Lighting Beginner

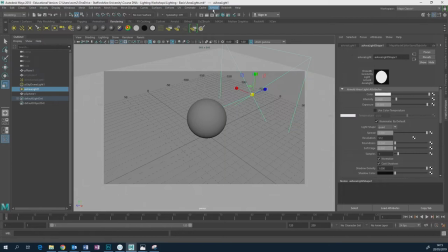3449s
I can't stand it. But remember what the lights look like, a professional photographer's lights. He or she has either got a light with a massive umbrella, which is like a reflector, which is going to kind of bounce the light. The light's actually not facing you, it's facing the umbrella. And it scatters around and bounces off the umbrella back into the scene.
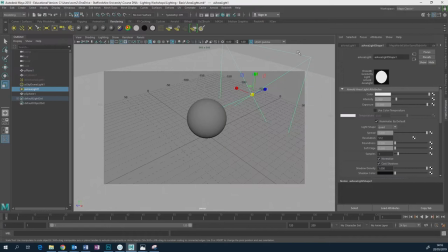3469s
If he's not doing that, or she's not doing that, she's going to have these big area lights with what they call big diffusers. And they're often just made of tissue paper, or it's something a bit like tissue paper. The whole point of that is to soften the light.
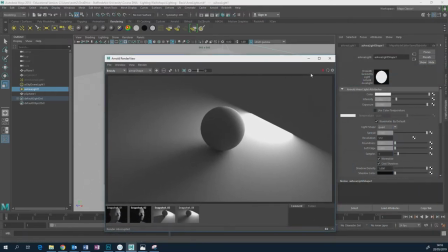3482s
And because you've got soft light is more flattering, because the shadows become softer. When we did
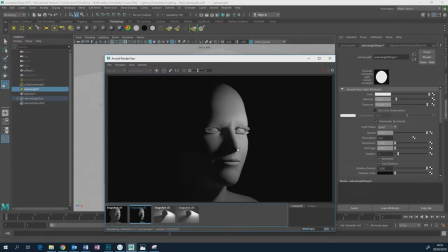3493s
these guys just here, that danger of getting the Hitler moustache is because you've got this big crisp sharp shadow. The key light that we were using was really small, so the shadows were quite crisp. And so you're going to maximize what I mentioned that earlier, that Kiyo Sakuro effect.
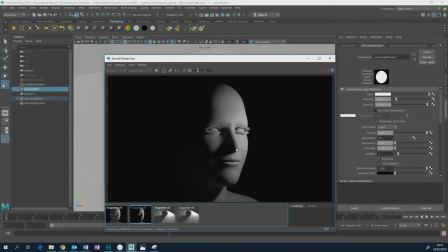3514s
I don't know, I'm probably not saying that right. You're going to maximize that effect where you can see light, shadow, light, shadow, light, shadow. And it's going to show every single nook and cranny, every single imperfection on your face, your knobbly nose, your oversized mouth,
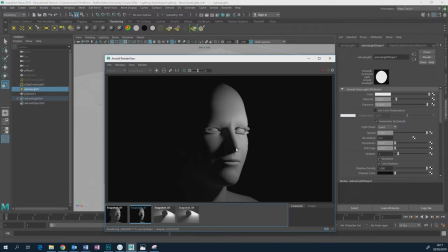3530s
every last bit of you that you sort of wince at when you get photographed. You're going to maximize that when you've got harsh, small kind of light sources.
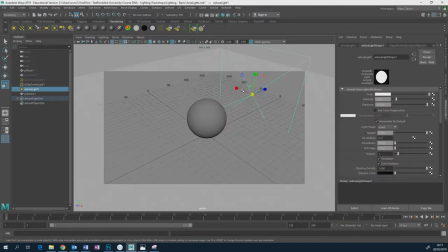3541s
But if you have a big light source, the shadows are going to be so soft and indistinct, and the light's going to evenly wrap around you, that you're not going to see that as much.
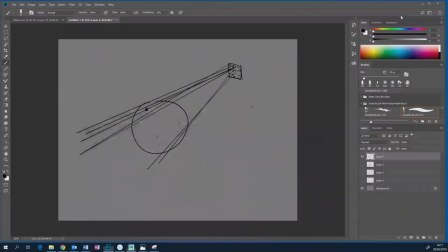3550s
So it's going to look a lot more flattering.
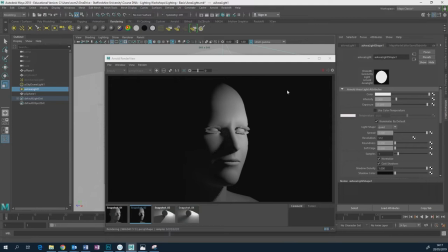3553s
So when you're trying to light something to make it look dreamy and nice and appealing, and not dramatic and scary and like this guy's being interrogated or something like that, bear that in mind. Maybe you need a bigger light source.
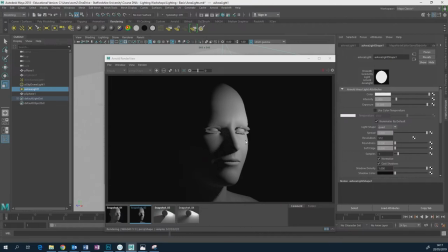3568s
Now, if you're doing something purely in CG, then happy days, you just need to increase the size of the light source. If you're painting it, traditionally, you have to paint that soft kind of light. You should be practicing painting anyway, obviously.
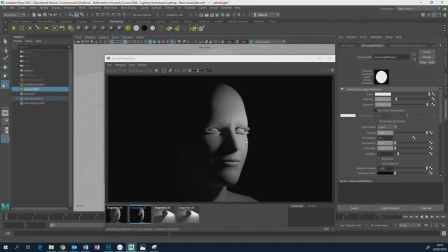3584s
If that's what you're doing, you should be practicing that all the time for fun. But when you want to get an effect and you want something to look more fantasy-like, more fairy-tale-like, maybe your shadows are too sharp. Maybe your shadows are too crisp. Maybe the that Kiyosakuro effect is too much.
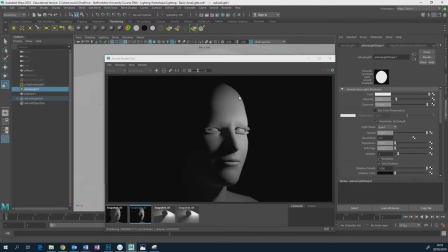3601s
Maybe you need the light wrapping around. You're going to lose some of that 3D-ness. Things are going to look a little bit flatter, but you want that to be happening because you want that effect. It's, again, it's all about intent, right? Don't leave... When you do, if you're a concept artist and you're doing thumbnailing, then yeah, a little bit of happy accident's great.
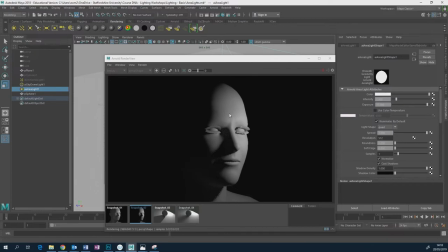3620s
But when you're getting into the nitty-gritty of doing a finished piece of work and you want something to look a certain way, you have to know what you want to do and you have to know how to do it. And then if it goes wrong, you have to be able to troubleshoot it. And lighting is normally going to go wrong because of your lighting. So that's an area light.
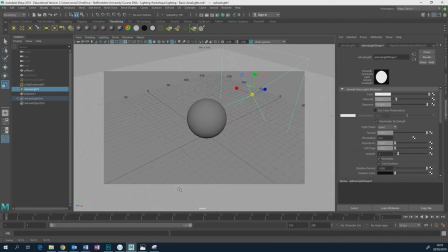3637s
So just load that area light up. Just experiment with making it bigger, smaller. See how big you can make it. See how extreme you can get that effect. Maybe move the light around. One other thing I should just mention on Arnold, which is kind of Arnold Meyer specific.
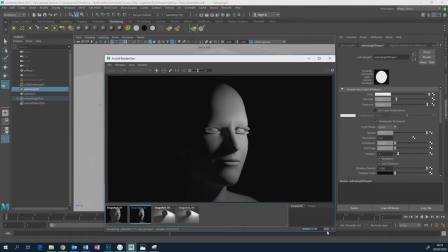3653s
Let's turn this off. This is still rendering at the moment.
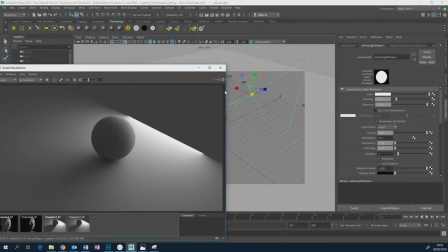3656s
So you can see here that this is an area light with a little line coming out showing the direction it's pointing. But if you look at the render, you can actually see that there's light coming out sort of perpendicular to the light's direction.
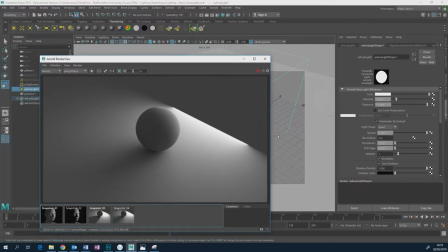3668s
This is because by default, lights in Arnold have this spread value set to 1.
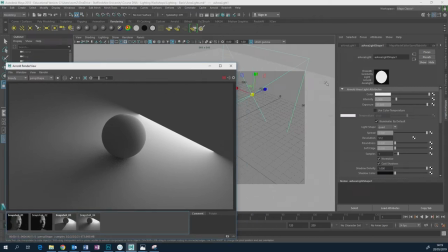3673s
Which means that it almost acts like a spotlight with a very, very wide kind of cone of light. So the light coming from the center is coming out straight like that. But then as we get towards the edges, it begins to sort of, again, I'm using the words radiate out, fan out a lot. That's what's happening to it.